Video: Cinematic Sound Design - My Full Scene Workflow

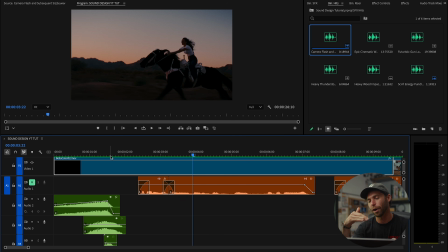12:27 We can always mix the sound design to be lower if it's taking over the dialogue a little bit too much. So first thing I wanna do, let's grab a little bit of ambience, a little bit of wind. This isn't calm wind.
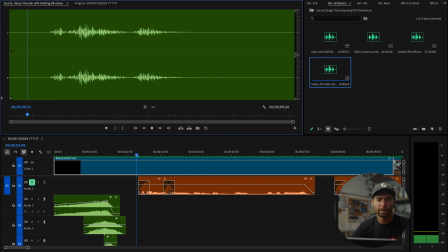12:45 Let's try. Let's throw this heavy thunderstorm wind in here. It's a little quiet, so I might boost it a bit. This is a long clip, so we're gonna use pretty much all of this.
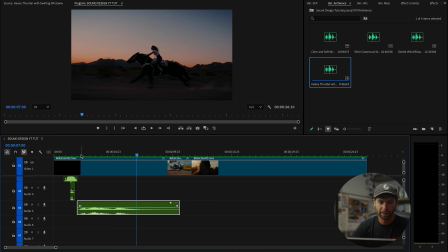13:02 I'm not really getting much out of the beginning of that, so I'm just gonna get rid of it.
Burning down.
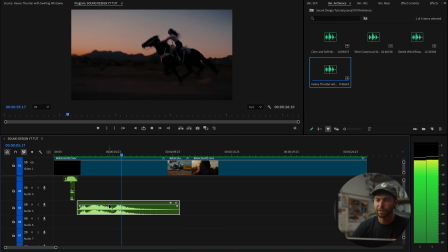13:12 Oh yeah.
Burning down.
That's giving us a nice little layer underneath.
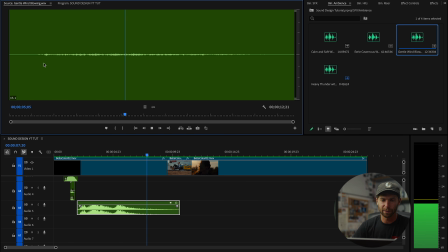13:21 Let's grab some of this higher frequency winds and layer that on top.
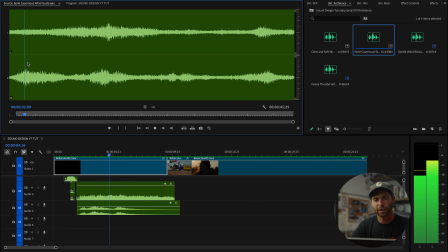13:32 Just boost that a bit. And I'm gonna grab some of this eerie wind gusts.
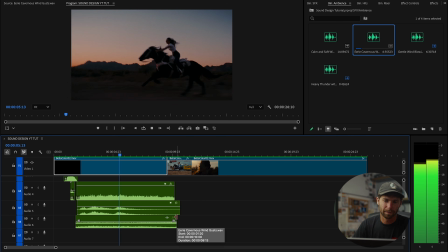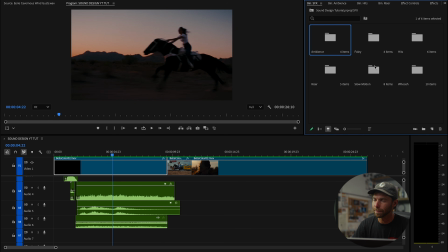13:51 And what I'm gonna do next is I'm gonna grab some of that horse galloping sounds.
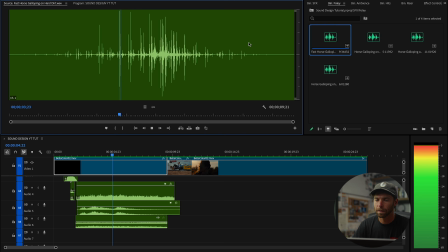Nice.
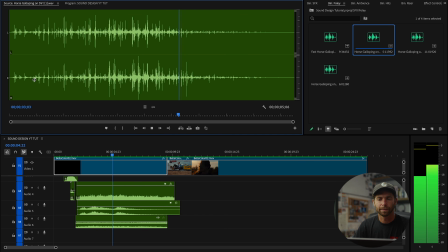So I'm gonna grab this, just drop it in, see what it's looking like right away. So it's not long enough, so what I'm gonna do is actually duplicate the clip and just pull it over. Grab like more of the middle section here. And just gonna kind of combine these guys.
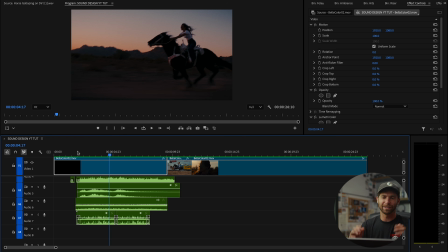14:35 And I think the horse is moving so fast, it, you know, doesn't really, it's hard to tell whether the galloping noises are exactly timed up with the horse or not. I think people watching this aren't paying attention so closely to how connected that sound is with the feet. I think if you just kind of throw them in this instance, it's gonna work. So
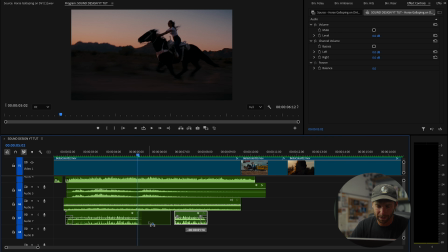14:57 that's nice. So I'm gonna take this louder part and kind of drop it in here so that it kind of like keeps, I'm gonna duplicate this clip a couple times. Because what I was noticing is that it felt like it was getting quieter, and I wanted to kind of keep that same level.
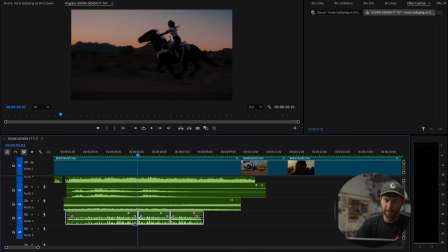15:16 So let's try that instead.
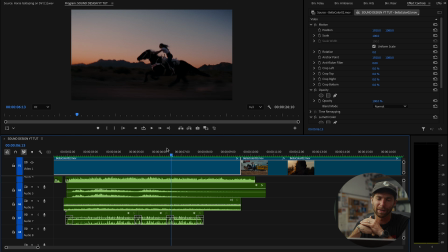15:22 Nice. And something that I like to do too is when the clip is coming to an end, I kind of like to boost ambience, boost stuff so that it comes to a climax and then drops when the next clip comes in. So we're gonna do that again here, especially since this clip is so chaotic.
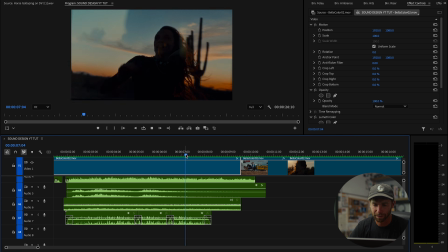15:41 So I might do that with the horse galloping.
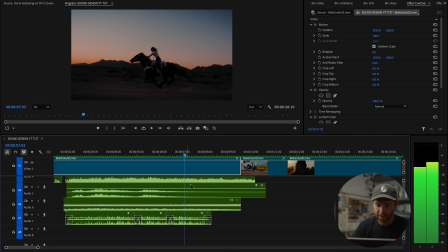15:48 So here is the transition point.
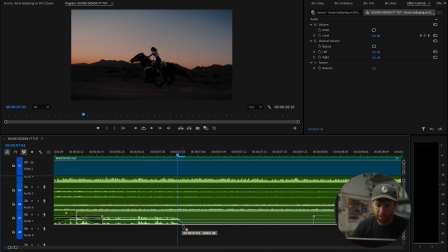15:50 I'm gonna drop a little pen dot there, pull that down, and just kind of ramp this guy up. Oh, clipping a little bit, so I'm gonna bring that down a little too loud.
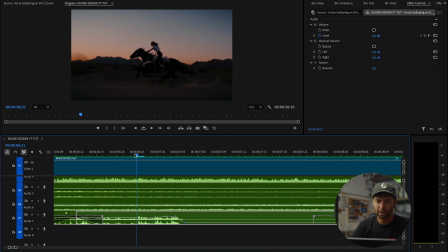16:09 And I'm gonna draw this out. Nice.
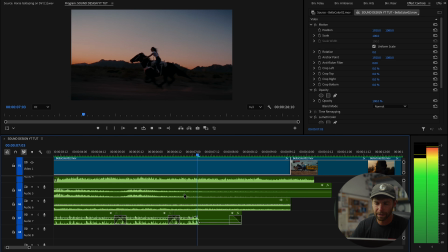16:16 I'm gonna do the same thing with the ambience here.
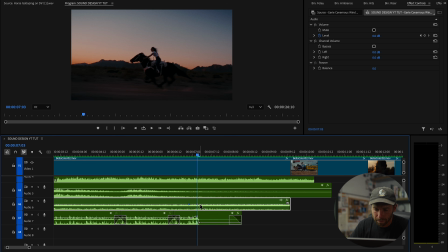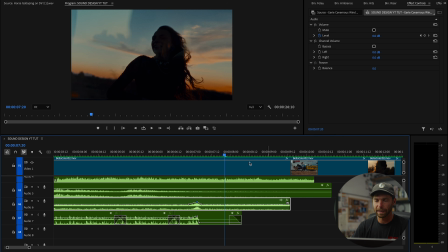16:26 Nice. That kind of leaves it so I can use the same kind of wind ambience in this next clip since it's clearly like a windy thing.
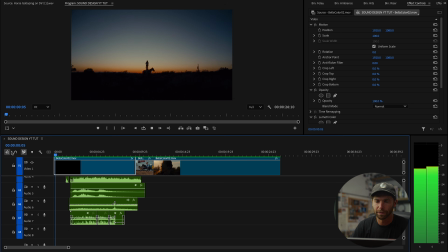16:36 Let's start from the beginning.